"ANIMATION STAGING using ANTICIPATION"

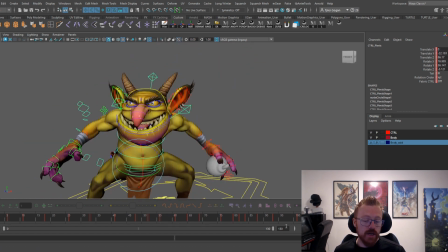Okay, now we get into the footstep area of this first, like lifting up his foot.
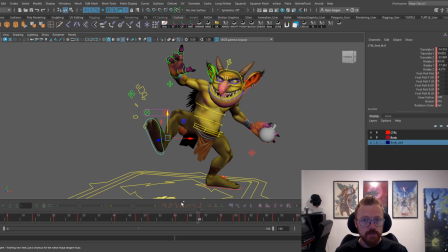Okay, this foot is, I see this all the time. Okay, with lifting the body up and lifting the foot up. Okay, you have to let the foot extend first.
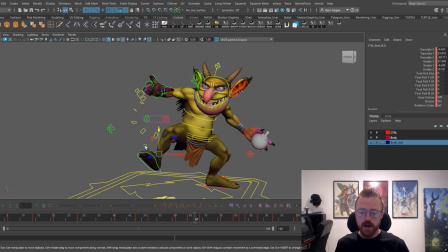Okay, you have to let the foot extend on the ground before it picks up. And if the foot leaves with the body, like there's no weight holding it to the ground at that point.
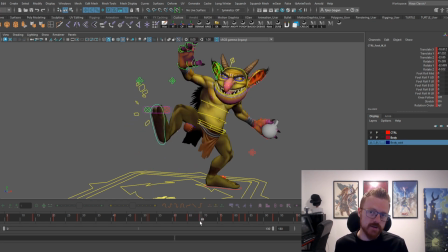There's no, like, he becomes weightless, the goblin, right? The character. And so all you need to do is you need to pull these frames down, okay? And just let that extend. Let that leg extend out, okay? That's all that really you need to do, okay?
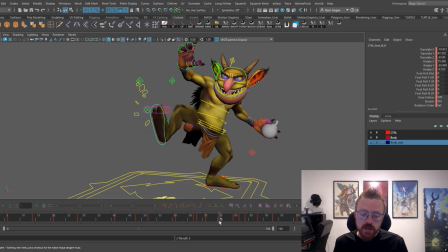And then his foot's going to rotate down like this. Okay, now we come into a flat area where he's holding. But anyway, that foot now stays on the ground for a little bit, and it's a lot more believable, okay, than this.
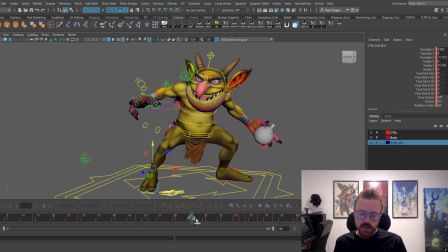Let's get rid of this. Let's move these back, okay?
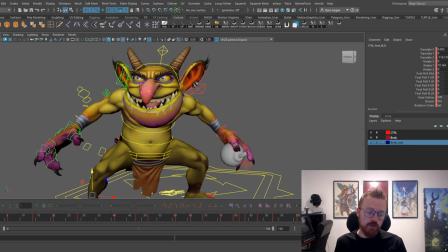Like, it's so much more believable if the foot stays on the ground for
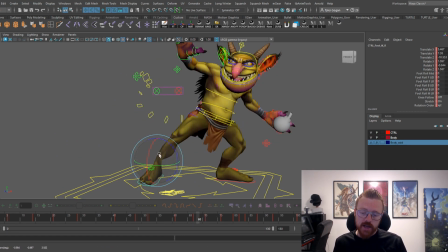another frame to extend that leg, and then it rotates down to leave.
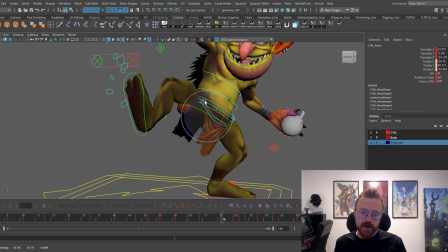Okay. Got a flat here. You can either do this in the graph editor or you can just pull it back. Okay. Just like this.
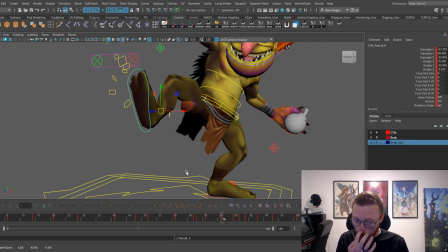Sometimes I like to do in the graph editor. If I really wanted to get a lot of polish, I will, I'll do it in the graph editor. Okay. Sometimes I just go ahead and if I have a flat, I just keep them moving in that direction.
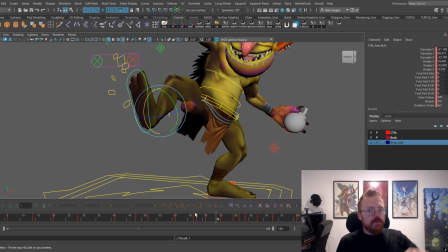Okay. You can't just like move, your hand can't move like this and then go like this. Like that's not what happens. If you're pulling your hand back, it needs to come back, and instead of hold where the anticipation is, it's going to come back up like this, and it's going to continue that momentum a little bit.
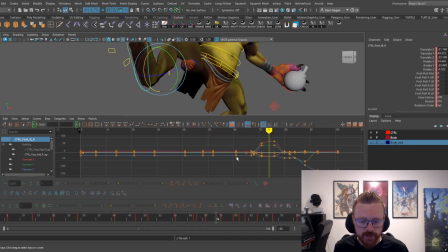I'm doing the same thing in the graph editor. If we look at the graph editor here, we got rid of those flats. See? It used to be, let's go back and show what it used to be. It used to be this. Before I made that adjustment, comes up, holds. Okay, all I'm doing, right?
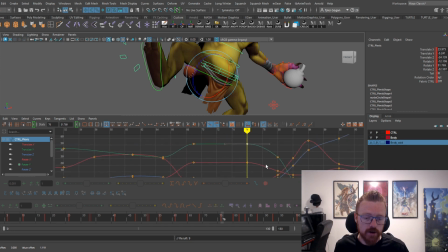I'm taking the graph editor. I'm removing the middleman. Okay, and I'm making it so there's not that plateau.
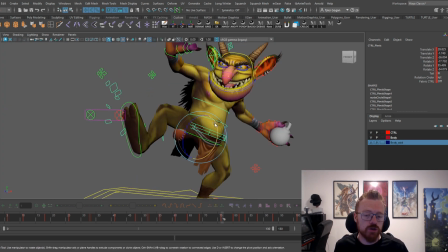Okay, but I feel like I have a little bit more control in this situation where when he's coming back. And so then I just kind of adjust it myself. Okay.
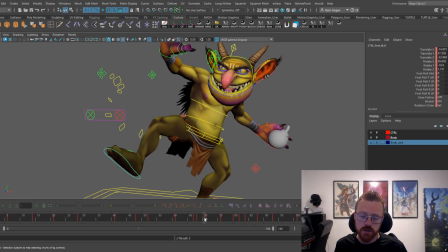It's feeling good so far. Maybe this can rotate down so he can go up more.
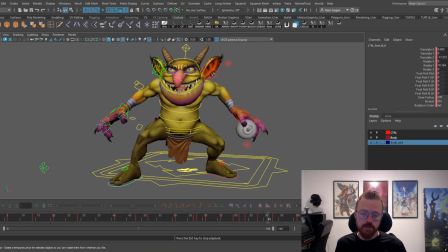There we go. Okay. So, ooh, I squealed right there for a second. So, now, another rule of thumb, okay?
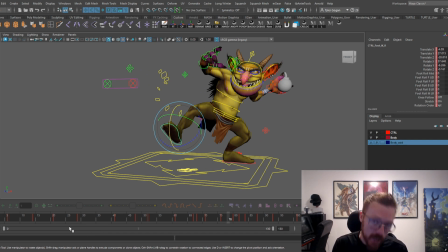The leg is going to plant and straighten out. I should say straighten out before it's going to start coming down, because you need something to catch all of the weight coming back down, okay?
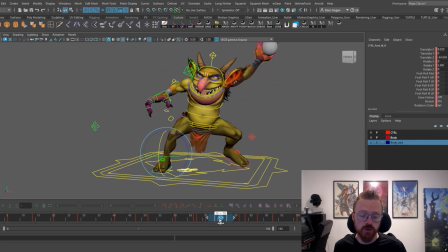So your foot needs to start coming back down before the rest of the body, okay? And it just has to simply just come down like this.
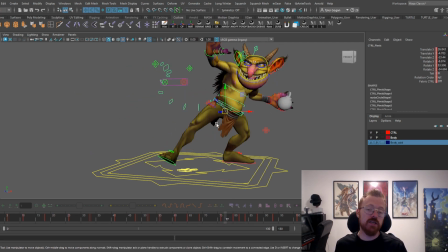It can't come down, the body can't start coming down until the foot has made some kind of contact, right?